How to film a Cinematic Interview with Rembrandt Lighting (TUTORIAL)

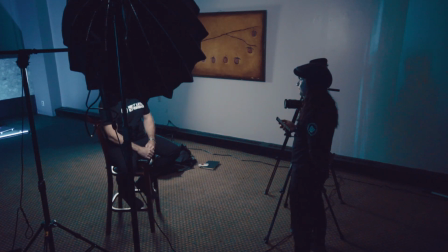(0:00)
this cinematic interview. This is probably the only chance you have full control of your visuals as a documentary filmmaker,
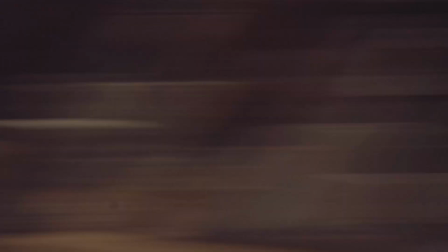(0:07)
since the rest of the time you're actually just documenting with the available light you have in the current location, and the results may vary. So if this is the only chance you have full control of your results, let's make it epic, shall we? Welcome back to the channel. This is PH Daniel Sanchez, art director and creative entrepreneur.
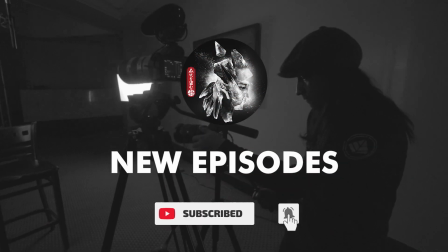(0:27)
And if you're new to the channel, welcome, and don't forget to subscribe if you want to become a better visual artist.
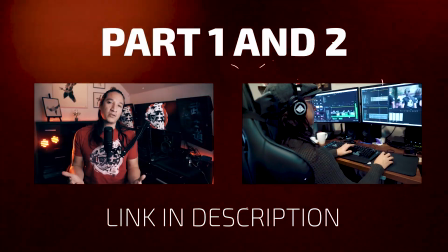(0:33)
This is part 3 of my documentary filmmaking series. If you haven't checked out the other 2 videos, I will leave the links in the description. With that being said, let's get into the video. Let's just start off by defining what makes cinematic lighting.
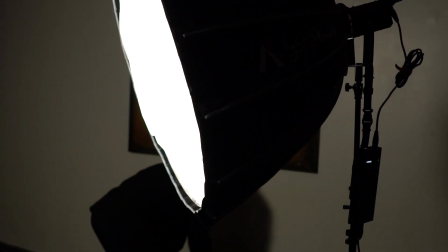(0:46)
The answer to this is soft, diffuse light.
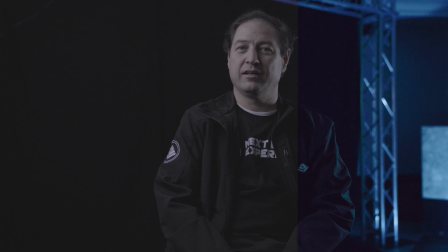(0:50)
The reason why is because you will preserve details, have a wide range of colors, remove any hotspots, create smooth transitions between highlights and shadows, and this will result in great quality visuals.
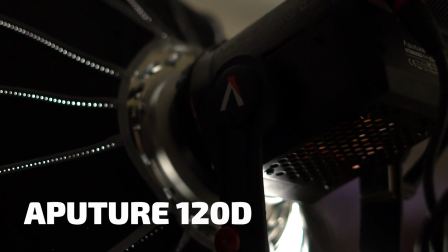(1:03)
For our main key light, we're going to use the Aperture 120D paired with the Lighting 2.
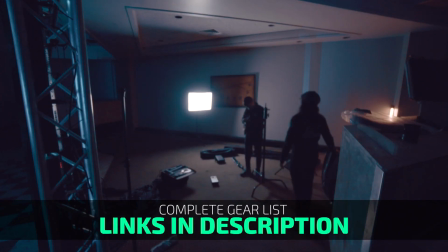(1:09)
I'm gonna leave the links on the description for all these items that you see on this video,
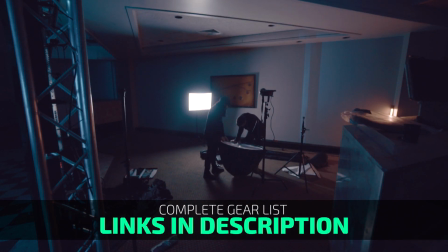(1:14)
and a quick disclaimer: if you decide to make a purchase from these links, these are affiliate links,
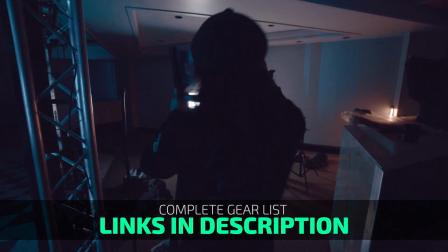(1:19)
meaning that I get a small commission and that way you can help support this channel. I always position my key light with a Rembrandt lighting pattern, which in my opinion,
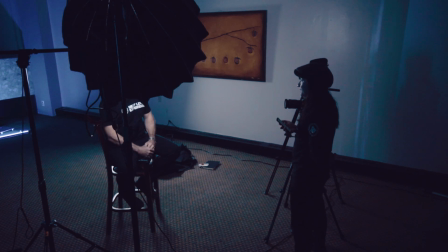(1:29)
it allows me to keep a good balance between light and shadows, and it creates depth and contrast. You achieve Rembrandt lighting by positioning the light 45-degree angle from your subject,
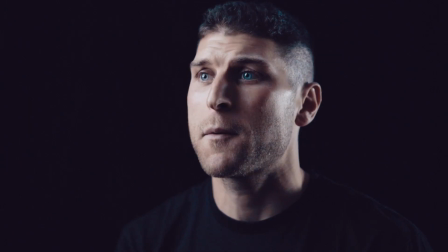(1:41)
and if you do this right, it will create a triangle shape below the eye.
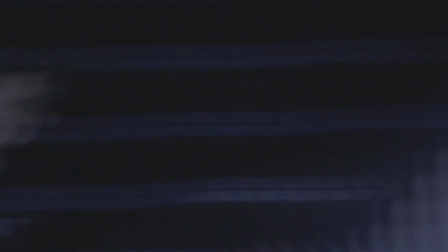(1:45)
This is known as the Rembrandt triangle, and it was named after the Dutch painter Rembrandt.
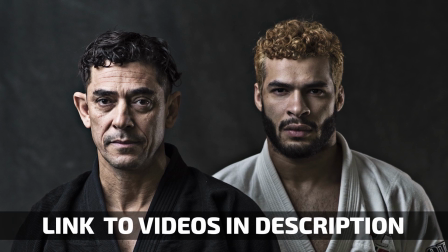(1:50)
If you want to learn more about Rembrandt lighting, I have 3 other videos in my YouTube channel if you want to go deeper on this subject. So how far should your key light be from your subject?
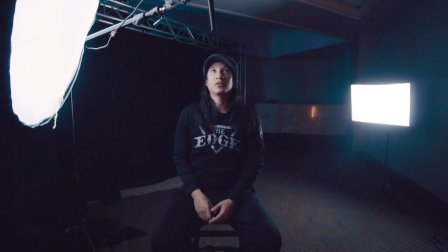(2:01)
A rule of thumb is having your subject positioned as far as the size of your light modifier,
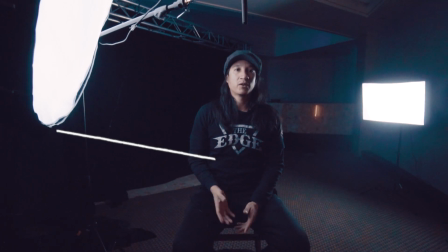(2:07)
meaning if you have a 60-inch octabox, your subject should be 60 inches away. The farther away you get from this sweet spot, you will lose power, and also you will create hard-defined shadows, resulting in bad quality visuals.
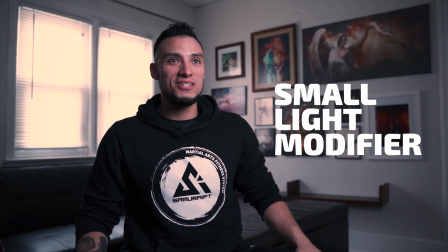(2:23)
That being said, for example, if you have a small light modifier, you might only be able to light the head area. Hence, consider buying a bigger light modifier. Here's a bonus tip if you own the Lighting 2.
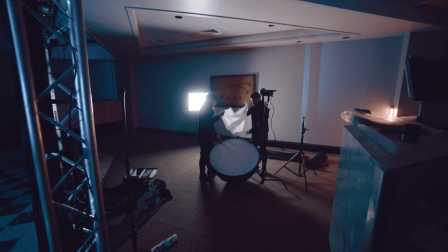(2:37)
Use both diffusion panels in order to achieve even softer light. In my opinion, the softer the light, the better, but that's subjective.
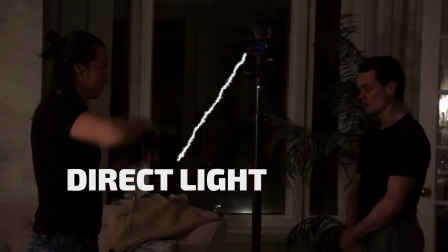(2:45)
There will be times that you will have to position your light farther away in order to get punchier and edgier light. As far as how much power do you need from your key light, that's determined by your background.
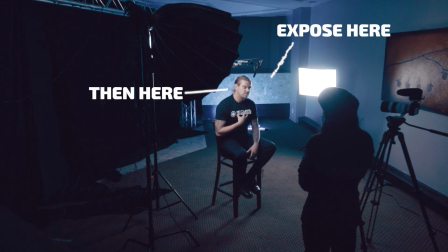(2:58)
You first expose the background and then your subject. If your background is too dark, consider filling it up with extra lights.
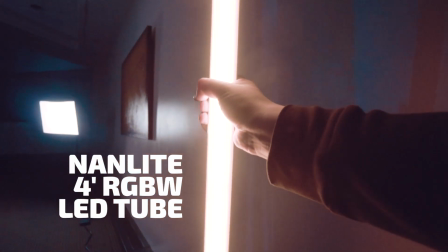(3:05)
We use these RGB tube lights from the company Nanlite. These are quite pricey, but they are very versatile.
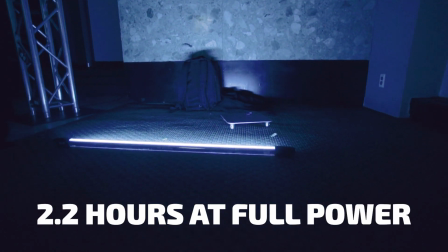(3:12)
They have an internal battery that lasts around 2 hours, so that means that we can even take this setup outdoors. Finally, I add a second softbox at full power behind the subject in order to add separation.
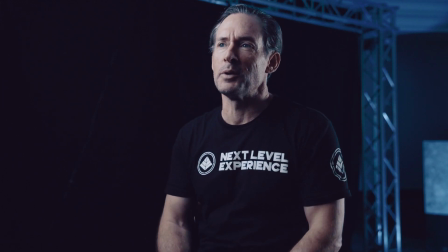(3:25)
This is not required, but I just love the outline that it creates behind the subject. This is also the same reason I like having lights in my home studio, because it helps add separation.
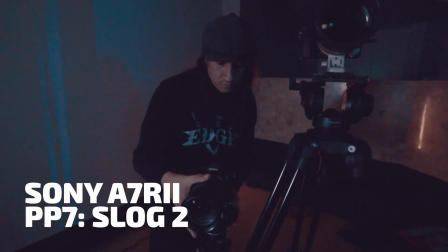(3:35)
I always shoot my interviews with 2 cameras.
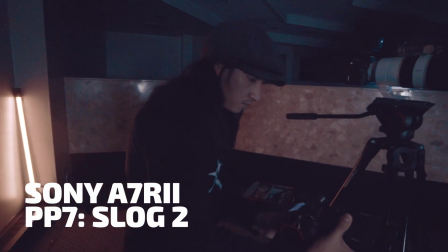(3:38)
I have 2 Sony a7R II set up with S-Log 2 in order to have that extra dynamic range when color grading. The first camera is going to be a wide-angle shot, and the second one is going to be a close-up at eye level.
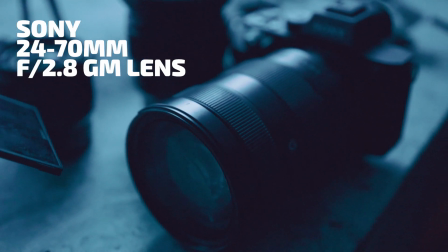(3:52)
For the first camera, I have a 24-70 G Master lens, and for the close-up I have an 85mm 1.8 Sony lens.
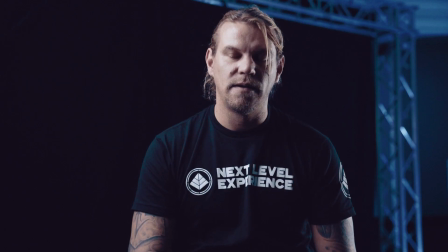(4:00)
I have both cameras shooting the shadow area, as it's the area with most contrast.